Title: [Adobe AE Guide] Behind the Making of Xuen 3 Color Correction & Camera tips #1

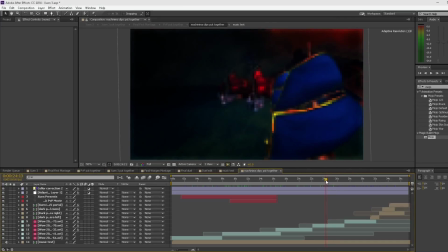[4:24]
So I'd ask you guys to be respectful if you were to use this plugin or program. And other than that, let's get started.
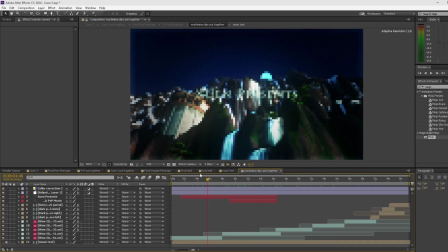[4:30]
So sorry about that. Just want to make sure you guys be respectful when you use this type of program. So getting into color correction, I'm going to unselect these two color correction layers that I have, and you guys can tell the difference that these color correction layers bring.
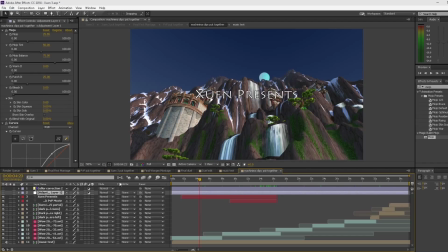[4:47]
So this is the actual raw footage from WoW. I'm actually going to unselect the actual text really quick.
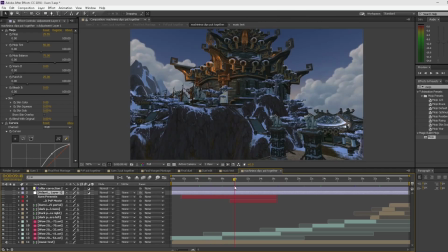[4:53]
So this is the raw footage from WoW. As you can see, it's very plain. It's not, again, it's very plain,
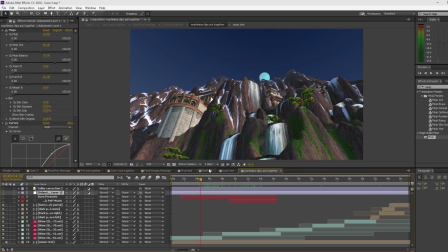[5:02]
but what you can do, which a lot of people don't realize, is you can add color correction to really make these scenes pop out. And again, it doesn't take long, but a lot of people don't really like going that extra mile.
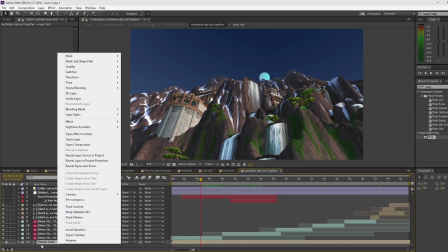[5:13]
And trust me, when it comes to editing big projects, if you go that extra mile, it definitely pays off.
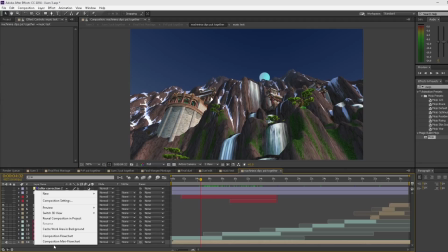[5:19]
So if you guys don't want to use these third-party plugins because they are very expensive, you can use some built-in tools with After Effects.
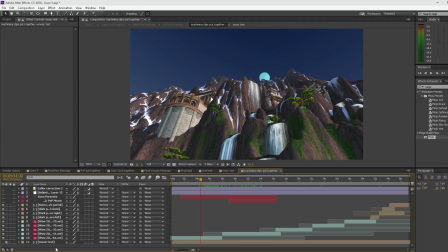[5:26]
So we're going to take a look at that first. So what I'm going to do is I'm going to go down to this. I'm going to select New, going to Adjustment Layer. And I'm going to add some curves and brightness and contrast. So I'm going to go over to my effects and presets, and I'm going to type in curves. This is a built-in plugin to After Effects.
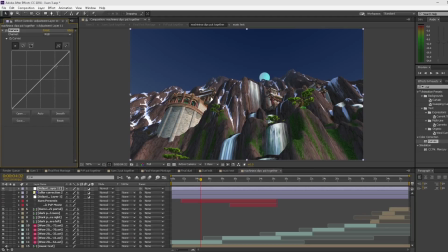[5:43]
I use it in a lot of my projects, not just for movies, but in regular PvP as well, because it really highlights a lot of colors.
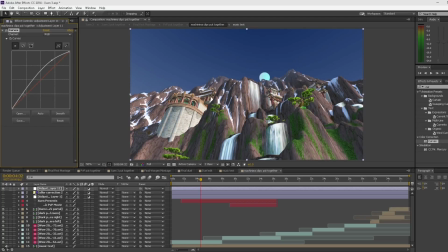[5:50]
So I'm going to take this tool, I'm going to drag up the brightness up a little bit, and then I'm going to drag the darkness down a little bit.
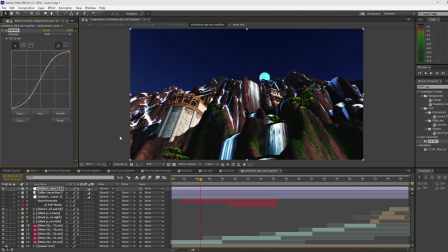[5:57]
Now, if you're doing anything other than,
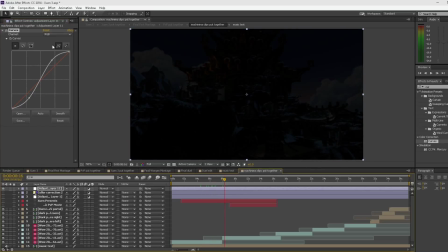[6:02]
you know, a cinematic shot, you don't need to be this dramatic with the curves. You'd probably do something like this, where it was really, really subtle, because this is a very powerful plugin by itself, and you don't want to be too harsh on the actual clips.
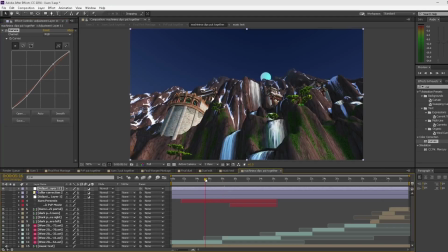[6:17]
So, but in actual, you know, scenes, it's okay to go a little bit crazy,
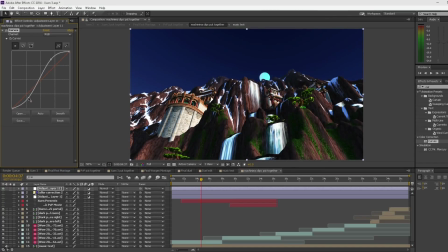[6:22]
because there's no real, I guess, focus point, other than you just want people to take in the surroundings, if that makes any sense. But if you're doing actual gameplay, you don't want it to be too drastic. So just be very light on that if you're using it in actual gameplay. The other thing we can take a look at is brightness and contrast.
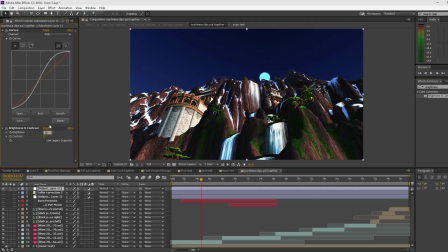[6:46]
We're going to drag that in. We're going to drag that probably about up to 10. 10 on each. See how that looks. So again, very subtle. I don't know if you guys can see that if I'm unselecting and selecting it, to where this area right here
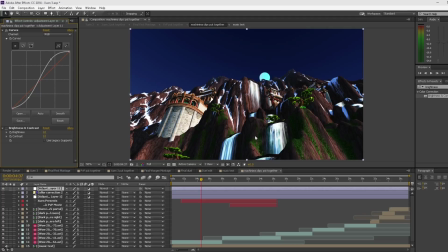[7:00]
with the where the sun is hitting the building, the water as well, and a little bit up here, it's just being brought out just a little bit more with the brightness and contrast.
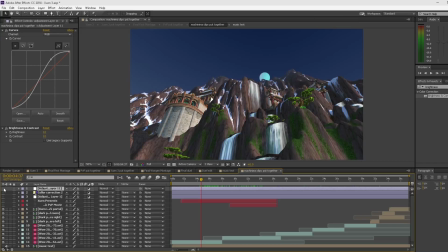[7:12]
So that right there is just curves and brightness and contrast, and you can tell the difference, how much of a difference it makes just using those two plugins. Now, what I like to do is I recently found and been picking up a program called Mojo.
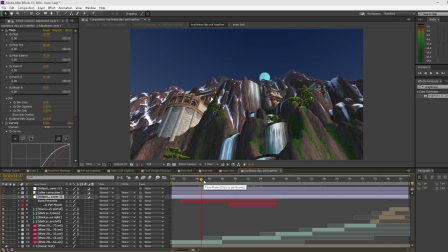[7:28]
Now, this is made by a company called Red Giant. They've made a lot of amazing plugins for After Effects. Again, these plugins are expensive. There are other ways to get these plugins if you really want to. Cough, cough, yar, yar. But I would suggest, if you can, supporting the people that create these plugins, because it's not easy.
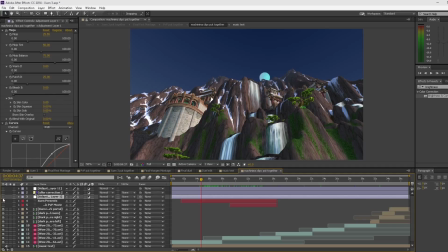[7:47]
So if you have the money, I'd suggest doing it, because they really could use the support. So the plugin that I want to talk about is Mojo. Now there's another plugin that I use that is also made by Red Giant, which is called Magic Bullet Looks.
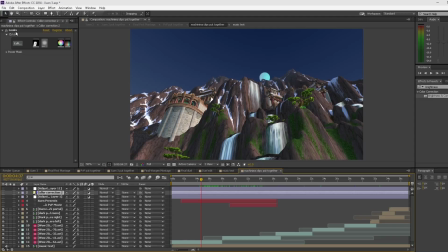[8:05]
But I'm not too familiar on this plugin, so I can't really talk about it too much.
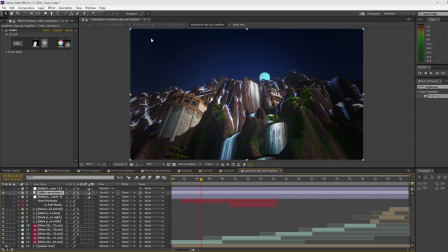[8:09]
But if you guys are really curious what this does, it adds a little bit of blur, it adds some, you know, darkness on the corners and stuff like that. It's a really good plugin, but I would suggest, if you really want to get to know this plugin, to look up a YouTube guide on how to use it. Again, it's Magic Bullet Looks.
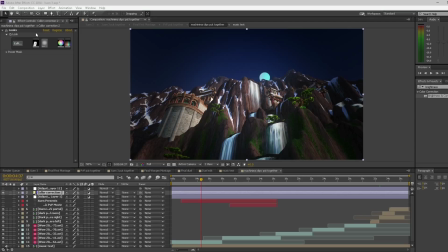[8:28]
So again, I'm 100% positive that there are guides on YouTube that you can use to check that out and, you know, better familiarize with yourself with that plugin. So let's go on to the actual Mojo, if I can actually get After Effects load.
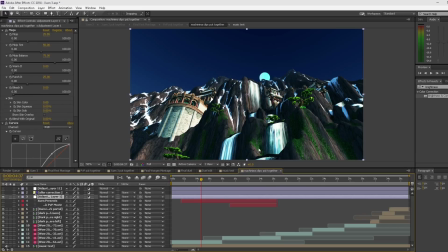[8:44]
There we go. So Mojo. Now that adds sort of a kind of dark sort of kind of blue tint to it. Mojo is a really good plugin. It adds again a sort of dark tint to your scene,
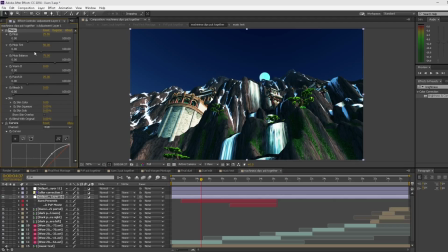[9:04]
and it's more for like movie-ish feel to it.
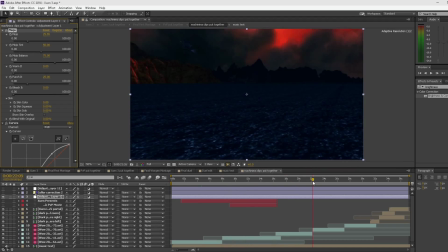[9:09]
Again, I wouldn't use Mojo in like certain scenes, like actual PvP, because it is a very powerful plugin. But again, for scenes like camera movement and stuff like that, I would suggest taking that plugin and, you know, using it.
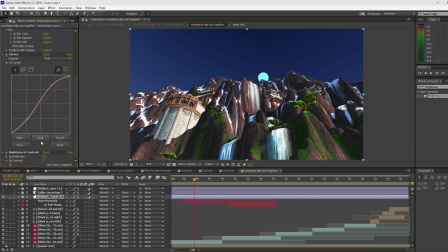[9:24]
But again, if I were to unselect Mojo, it would just be pretty basic. And then we got the brightness and contrast. And if I unselect, see how it brings out the colors and stuff like that.
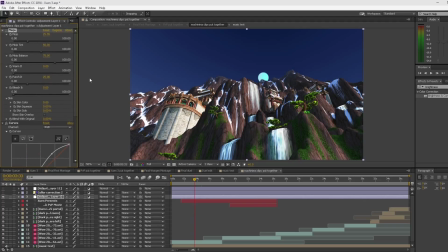[9:37]
So Mojo has a lot of controls that you can use. I believe this is the default because it just looked really good with the default, but you can also play around the controls, you know,
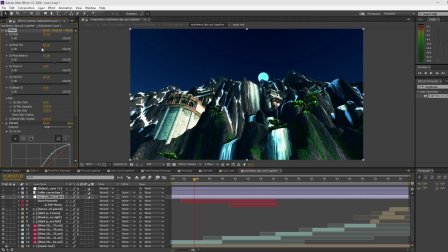[9:46]
bring the Mojo actually up a little bit, you know, get the tint down. If you weren't using looks, you could drag the balance a little bit down
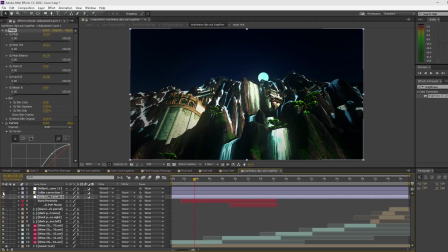[10:00]
to right there. See, that looks okay. But then if I were to add this, then that would kind of be uncalled for.
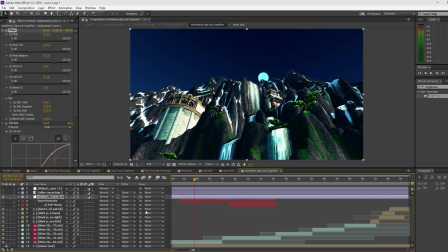[10:07]
So we're gonna spam Alt-Z a little bit. get it back to the way it was, and then add looks, because we already have the darkness right there. So that's color correction, guys.
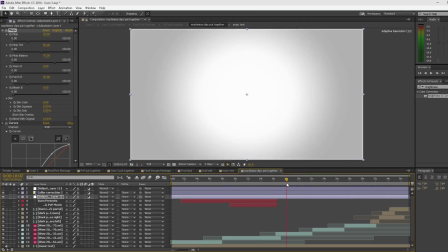[10:19]
Again, I'm not going to talk too much about it, but I just want to show you guys how much of a difference it makes, and just to play around with color correction and, you know,
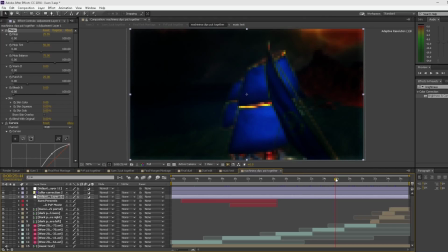[10:27]
go that extra mile, because it's something that I'd really suggest picking up. It's a good tool to have.
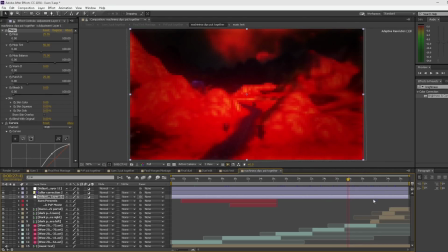[10:33]
It's a good habit to get into to really make your scenes pop out. So let's move on to the actual camera movements.
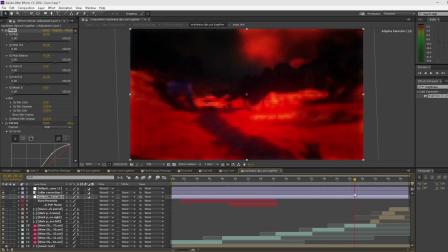[10:40]
Now, there's a few things that I want to show you guys with the camera movements to kind of add, you know, more of a dramatic effect with your scenes.
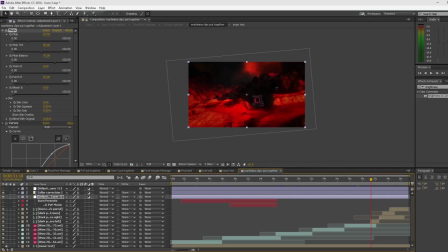[10:47]
One of them is taking this scene into account, which is right here. If you guys can see the outside of the box, this is actually the scene. And what I did is I stretched the image out and I made it, see if you see right here,
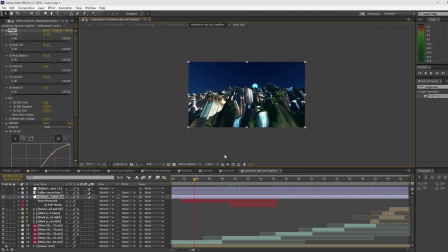[11:05]
this is the actual scene. So I'm going to hit Alt-Z a couple times so I can undo that stuff.
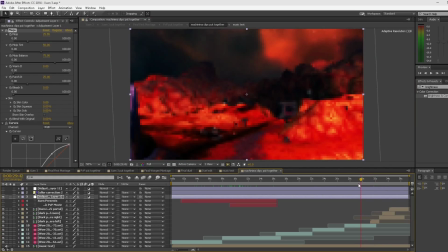[11:12]
So what I did here was I added sort of a
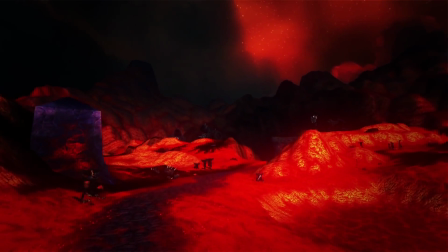[11:16]
rotation to the camera to make it seem like you're flying with the camera.
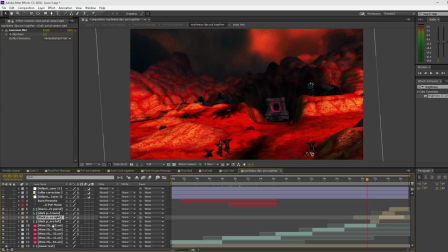[11:21]
And again, it's something that you can do with just general position.
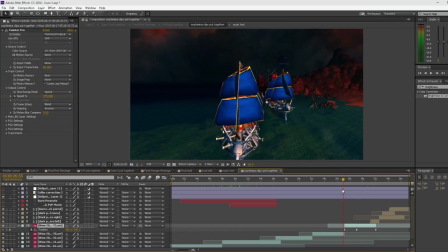[11:26]
If you hit P on the keyboard, you can just keyframe it by hitting the stopwatch and moving the scene as you see fit.
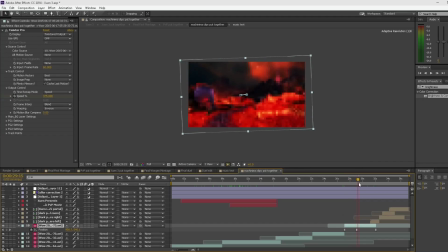[11:33]
And what I like to do, especially in smooth tracks, is I like to use easy ease with my keyframes. And what that does is that allows you to, it's not one fluid motion. If you select easy ease with your keyframes, what it does is it speeds up
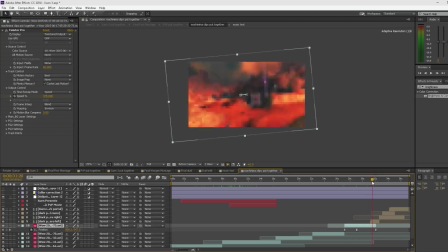[11:52]
and then it slows down right before it ends, if that makes any sense, rather than one fluid motion, so it doesn't look as rough. What you do to actually activate easy ease is you go to your keyframes,
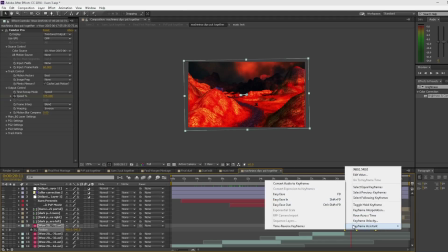[12:04]
you highlight them, you right click them, go to keyframe assistant, and you pop easy ease.
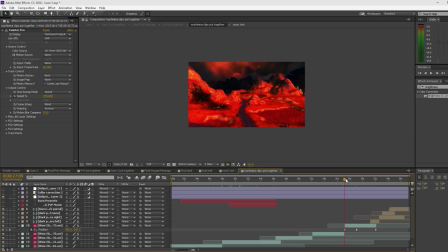[12:11]
So I know it's a little bit confusing to a lot of people, but again, what it does again is in the start it speeds up and then it slows down once it gets to a certain keyframe. Okay, so the last thing that we wanted to take a look at, and then in the next video we're going to be talking about machinima,
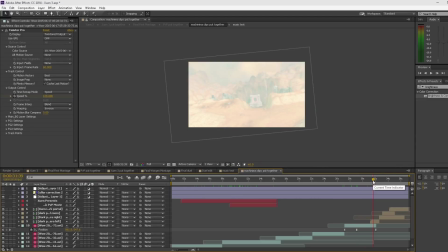[12:31]
by adding your characters into the scene, how you get the shadows and all that fun stuff.